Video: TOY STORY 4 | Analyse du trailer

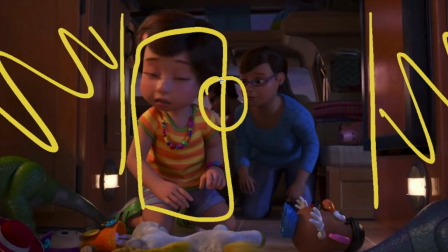7:31 Bonnie qui est le personnage principal de Splam On arrive quand même à discerner le père et la mère derrière Et tous les jouets qui sont là Donc tout ça ça montre bien son état d'esprit Tous les jouets sont là mais il en manque un Et on le sent dans son regard aussi
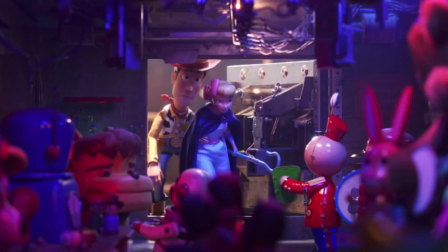7:41 complètement apeuré Ici il y a la bergère qui amène Woody dans une sorte de monde particulier Donc ils vont rentrer par cette porte là pour arriver dans ce monde plein de couleurs Une sorte de boîte de nuit pour jouer Et ce qui est marrant c'est que ici c'est le personnage de
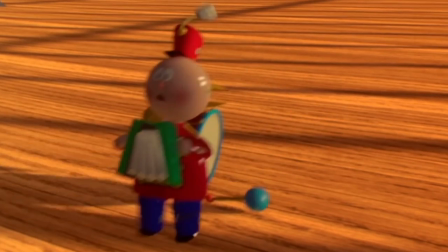7:53 Tintoy Qui est un des premiers courts-métrages que Pixar a fait dans la fin des années 80 si je ne me trompe pas Avec justement un jouet
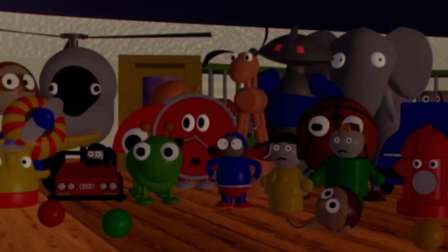7:58 et c'est un petit peu ça qui a mené à Toy Story En tout cas dans le principe de faire des animations avec des jouets Alors
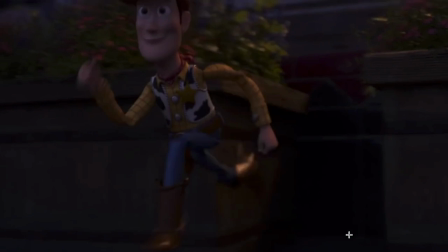8:03 là je trouve ça un peu particulier parce que Woody il a l'air un peu mort Sur ce truc là,
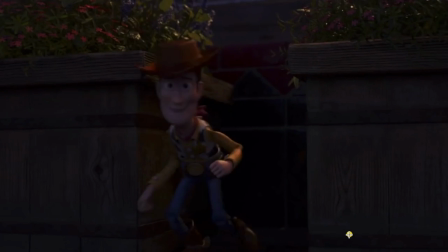8:07 ses yeux et sa bouche ne bougent pas Donc c'est quelque chose d'assez étrange Donc peut-être qu'il est envoûté par les poupées ou quelque chose comme ça Parce que c'est
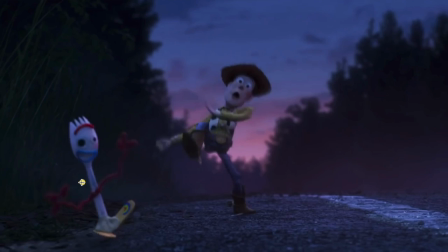8:13 assez louche, il est jamais comme ça d'habitude Là il y a Woody qui part encore en couille en faisant plein de Et donc évidemment dans ce film là Le but c'est pas de faire des personnages qui bougent de façon réaliste Parce que c'est des jouets et qui sont tout mous
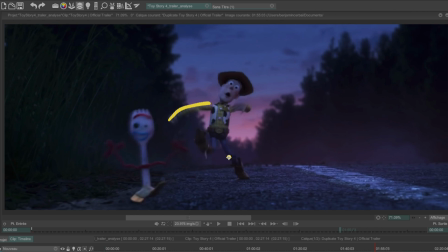8:22 La plupart du temps, là par exemple on voit que sa jambe Se tord complètement, que ses genoux partent en vrille Et pour ce qui est du personnage de Forky il se balade en faisant comme ça avec ses petites palettes qui servent de pied donc il sautit quelque part comme ça et ça fait un petit peu comme s'il avait des palmes en quelque sorte donc chaque personnage a une façon particulière de se mouvoir et c'est très important parce que
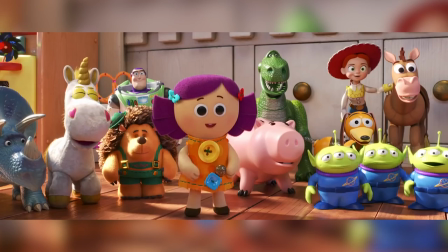8:40 justement ça va ramener une diversité dans l'animation autant dans la matière dont sont faites les jouets que dans leur façon de bouger par rapport
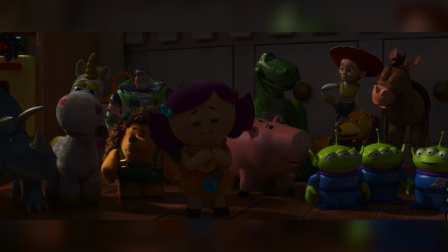8:45 à cette matière là et par rapport à leur personnalité aussi évidemment là il y a un des moments iconiques des premiers films où justement Buzz il se met à voler et on voit qu'ils appliquent encore une fois les principes de la physique parce qu'une fois qu'il sort ses ailes forcément
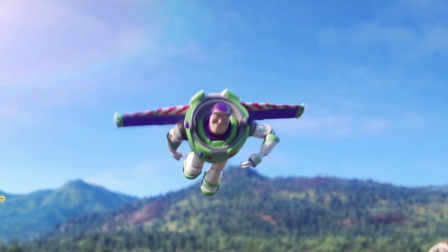8:55 il a une petite poussée vers le haut je sais pas comment ça s'appelle mais il vole quoi Ici on a un personnage,
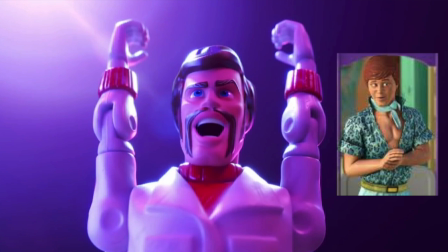9:00 je sais pas du tout comment il s'appelle Au début je trouvais qu'il ressemblait un petit peu à Ken de Toy Story 3 Mais visiblement c'est pas lui Et c'est un personnage qui est intéressant parce que justement Il apparaît en tant que clin d'oeil dans Les Indestructibles 2 Parce qu'il faut savoir que dans chaque film Pixar Il y a toujours des indices par rapport au prochain film qui va sortir Par exemple dans Monstres et Compagnie quand celui-là va avoir bout dans la chambre Il y a une peluche de Nemo Qui était donc le film qui suivait Monstres et Compagnie Et dans Nemo justement il y a un enfant chez le dentiste Qui lit une bande dessinée des Indestructibles Et ce personnage là, il était dans Les Indestructibles 2 Dans une scène où il y a justement Jack-Jack dans son sort de parc de
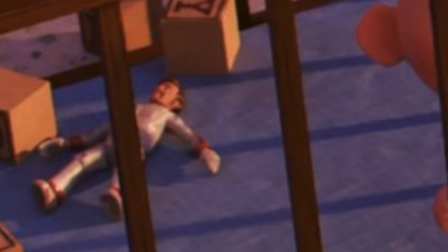9:28 bébés et on voit qu'il ya un jouet derrière lui qui est ce mec là donc c'est évidemment je n'ai pas vu tout seul au visionnage du film je me
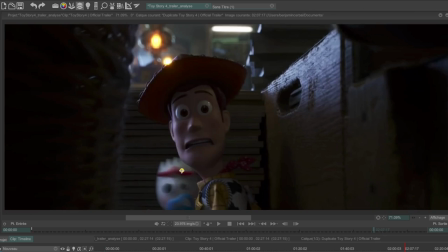9:33 suis renseigné un petit peu pour voir quels étaient les différents clins d'oeil là c'est le plan un peu attaque de zombies qui est comme ça
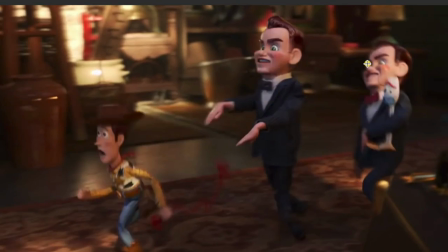9:38 avec les deux bras tendus et ils ont chopé la fourchette c'est pas cool et là c'est un des plans que je préfère dans toute
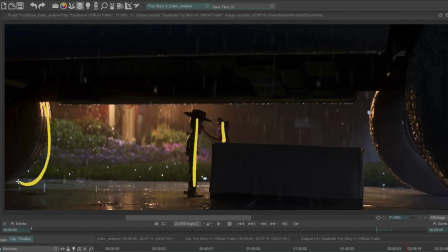9:43 la bande annonce avec woody la bergère qui sont sous une voiture il ya juste le carton de jouets dans lequel elle va certainement se faire embarquer qui est là et qui prend pas mal de place mais ils sont tous les deux ici en silhouette et en arrière-plan on voit justement qu'il
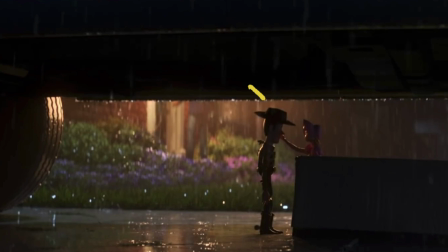9:55 y a le monde extérieur qui est plus lumineux il pleut, tout est flou, il y a une partie beaucoup plus lumineuse ici qui est celle derrière Woody et elle, elle est plus dans l'ombre, donc tout ça j'imagine que c'est aussi voulu, parce que la plupart du temps rien n'est laissé au hasard dans ce genre de choses, donc je pense que ce sera une scène qui sera très belle et émouvante dans le film Voilà pour cette bande-annonce, j'espère que ça vous a plu de voir quelques petits trucs à l'intérieur Toy Story 4 c'était pas spécialement un film que j'attendais particulièrement, parce que justement la trilogie de base est vraiment bien ficelée et bien Mais en même temps, voyons cette bande-annonce, je me rends compte qu'il y aura plein d'autres personnages, il y aura aussi plein d'autres environnements différents, qui peuvent amener un truc intéressant dans la saga en général. Vous pouvez me dire en commentaire ce que vous pensez de Toy Story en général, quelles sont vos scènes préférées par exemple, parce que je pourrais analyser des scènes en particulier dans d'autres vidéos peut-être. Et si vous êtes chaud ou pas pour Toy Story 4 qui arrive d'ici quelques mois. Et si vous voulez voir d'autres analyses d'animation, j'en ai quelques-unes sur ma chaîne, notamment sur Dragon, sur les Inestructibles.
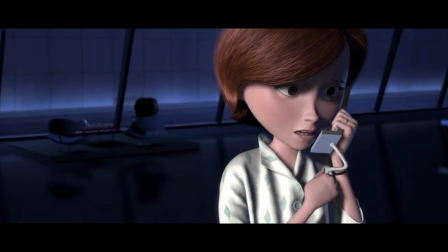10:44 Donc n'hésitez pas à aller jeter un oeil à tout ça, et à me dire quel genre de scène vous aimeriez voir dans les prochaines analyses. je vous dis à très bientôt pour une prochaine vidéo et puis d'ici là comme d'habitude créez vos images et racontez vos histoires